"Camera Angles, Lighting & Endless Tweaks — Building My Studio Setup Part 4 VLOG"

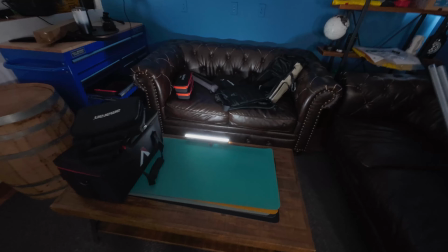16:35 Okay, so I have this light here,
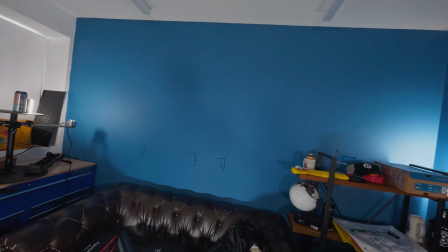16:39 which is facing this way and kind of lighting up the background there, illuminating.
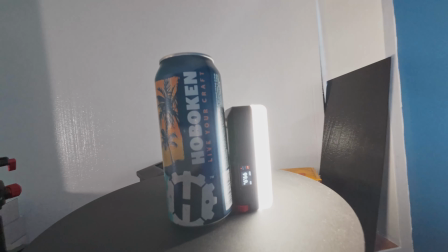16:46 I have a little, one of those little lights here, which I'm hiding behind.
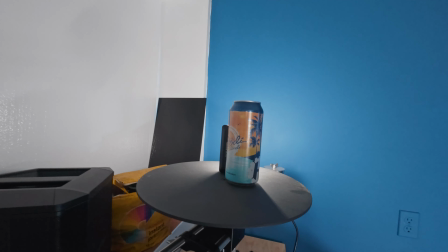16:52 You can't just so you can't really see it, which is lighting up the corner here.
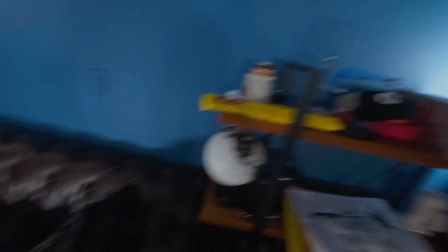16:57 And then I got another one of these, what do you call these? Tube lights over here, which is kind of on the back side of this
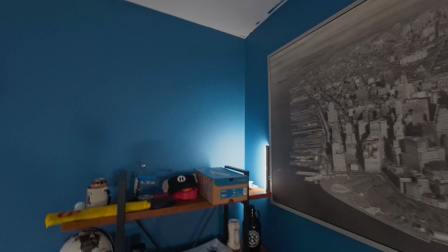17:07 picture frame, facing that way and lighting up that corner. So you're getting a nice kind of, you're at least seeing the corner of the room.
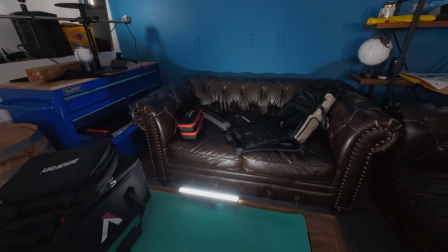17:14 It's increasing the leading lines there and a bit there. And I think this is just kind of adding a little bit of glow back there. What do you think? This isn't bad. This isn't bad. All right, I got to get back to work. This was 2 hours that I could put aside to get moving on this and start chiseling away. But I got to go to work. So that's it for this video. I'm going to call it there. That was a long ass video. I'm going to chop this down. Again, this is all me hodgepodge doing this. This isn't like me planning out video 1, video 2, video 3. And you know, none of that. This is me figuring this out, and I want to bring you along in real time and help me figure this out. Help me figure out what the best thing is. And maybe you guys can learn something through my trials here for anything that you want to use or go, I don't want that at all. So thank you for proving to me that I don't want that. Okay. All right, guys, that's it for now.